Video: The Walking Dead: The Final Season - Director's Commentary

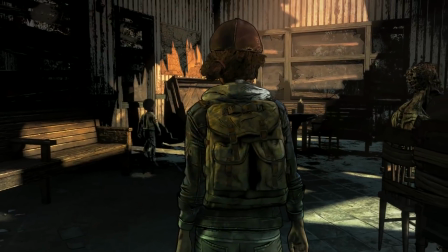And again, carrying through that through line of hunger and scarcity and sort of desperation, that's the world that Clem and AJ live in.
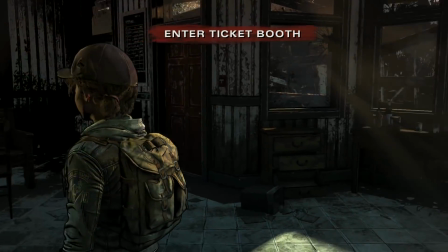As you can see and hopefully feel here, that's still the case. They're very sort of just tired and exhausted and still trying, but it's tough.
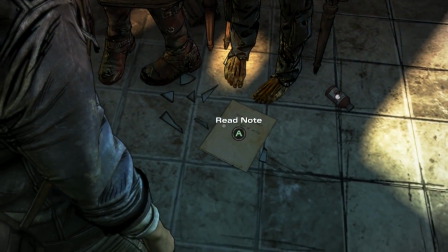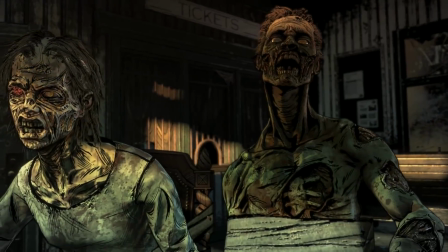Please leave us alone. This is what we wanted.
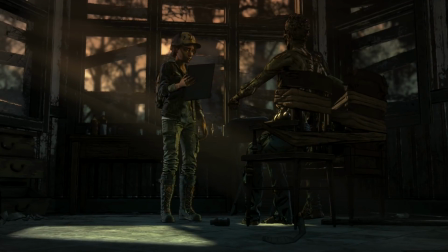and there you can see that we're really trying to give a sense of even even to the walkers and that was something i think was important
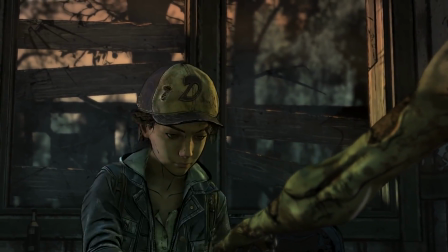in season one and we you won't get to do this with every walker but trying to give a sense that these people were once human and they
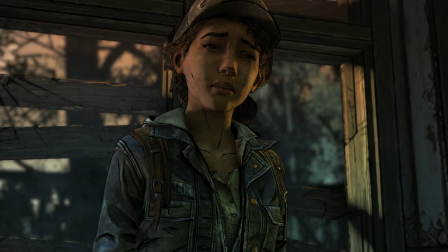had a story themselves and that's something you can uncover and that affects uh clem and aj's story even if it's kind of cursory
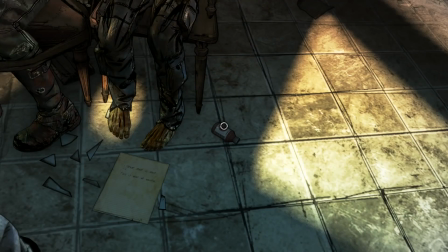or tonally or subconsciously it's it's the world that they live in and it's not Not just as easy as walking around stabbing monsters.
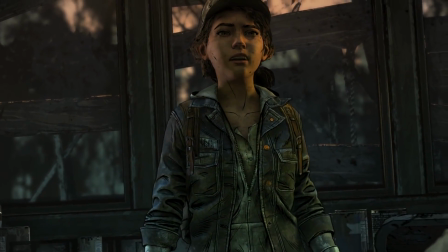That's not happening.
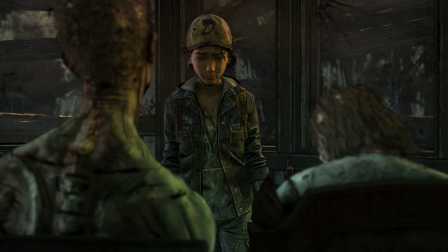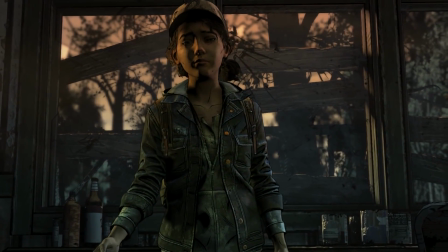Do we get the key? It's risky. Might be another way through that door.
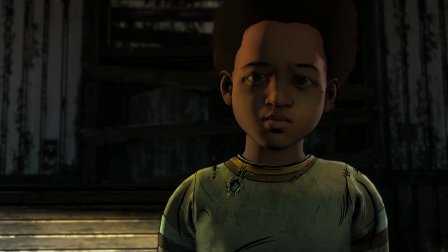Let's look around. Let's be smart. That's right.
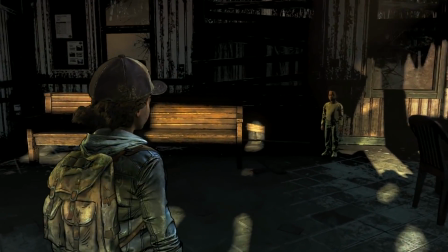As you can tell, we're cutting back and forth between the orbital camera and more obvious cutscene moments and
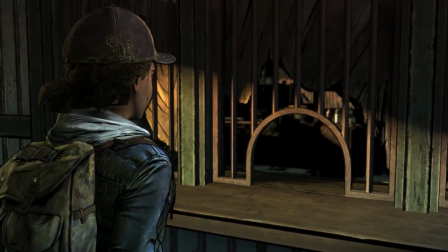finding that balance was was tough but important I think we struck a good balance and how to and how to cut in and out in a way that feels organic.
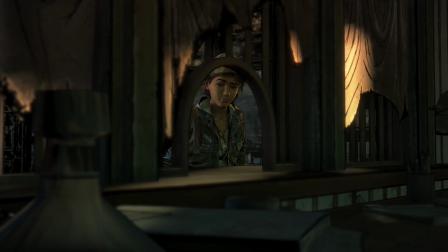The key or the window, those are our options.
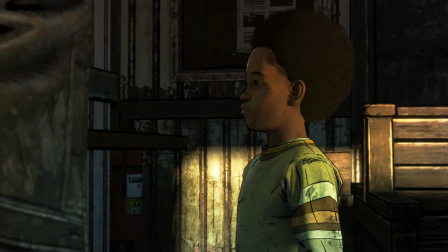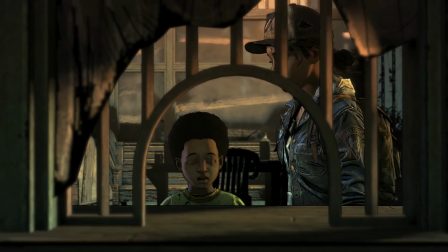It's dark in there.
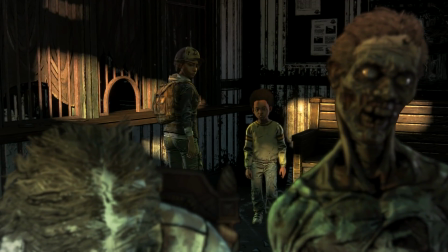We should kill the monsters.
Here you can see AJ at his most sort of ruthless and full survivor mode.
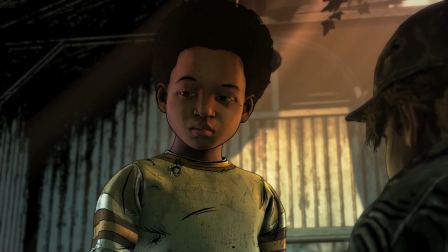We We talked a lot about his character and him growing up in a world that was entirely after the zombie apocalypse or the Walker apocalypse.
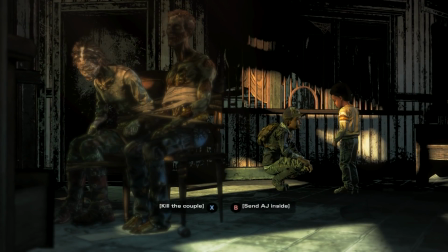And his morality and psychology has been forged in that world. He's not really thinking with the same sort of values and priorities that we would be.
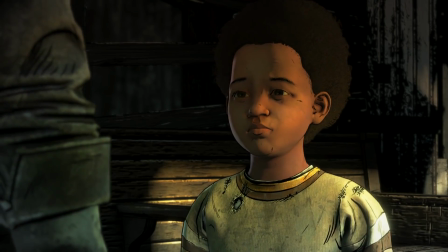We need to know if there's food inside. And I need you to be brave.
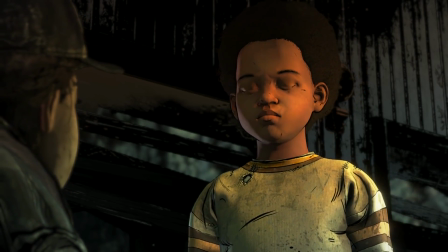okay I can be brave lift
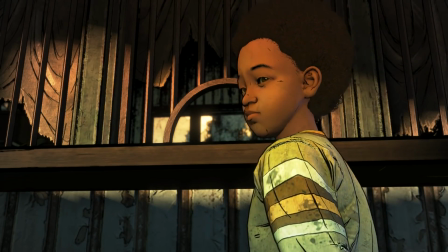me up
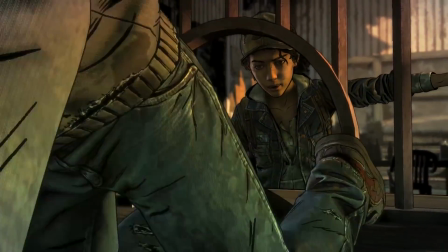once you're through unlock this door got it
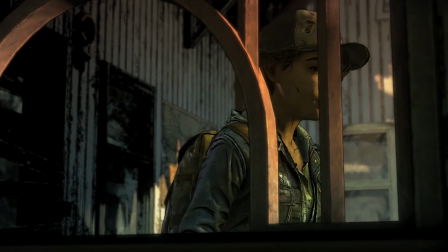this little sequence here we wanted to try to use some cinematic techniques to as often as possible put you in Clem's headspace
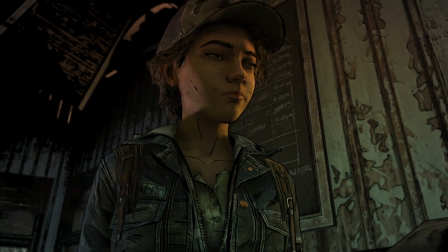you know her imagination is running wild here she hears the the walkers behind her making noise AJ's disappeared and And for a moment
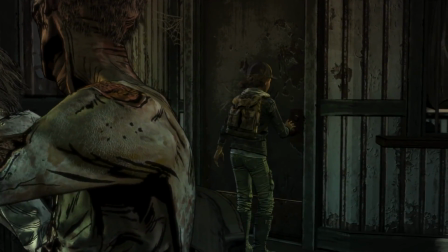there, she's just kind of terrified of what might happen to him. And I think that's kind of indicative of many situations they've found themselves in.
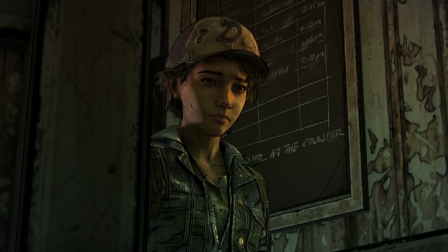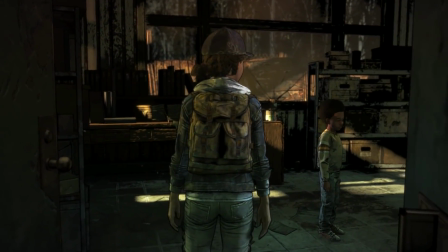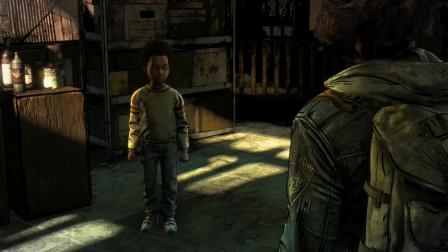Again, a lot of the environment piece is in here. Hopefully get a better sense of what the story of those walkers was.
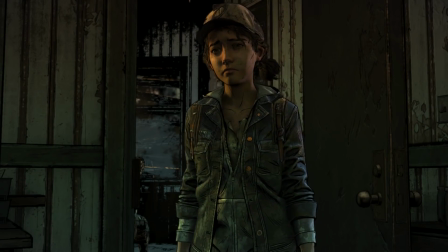No one's here. No one's ever anywhere. It's always just monsters.
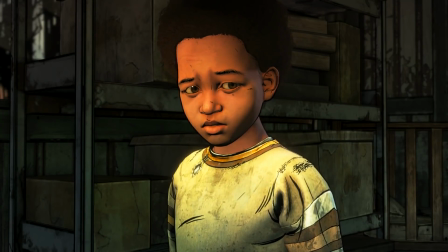there aren't that many people left kiddo that's sad how many did there used to be
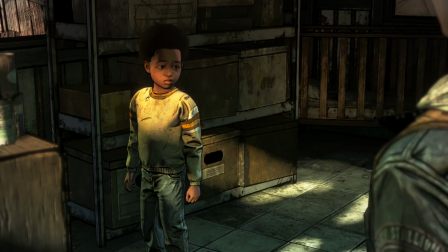so many i mean you're seeing the important things here in front of us that they had
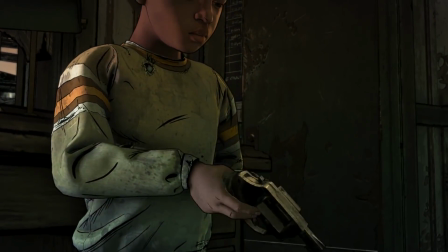a bed and some security and some bullets now you can see aj's great shot and i think that's important to note
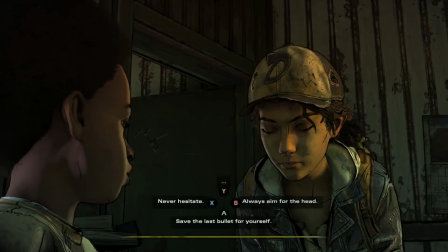that he he himself is a is a capable survivor you know this this is an interesting example
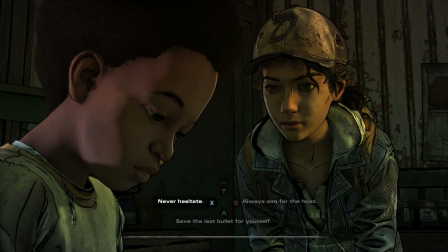of trying to establish a relationship that already exists when the season starts between Clem and AJ.
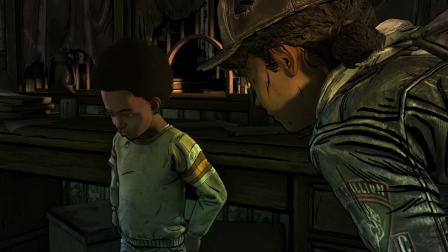They're not parent and child. They're not brother and sister. They're kind of somewhere in between with a little bit of best friends thrown in there.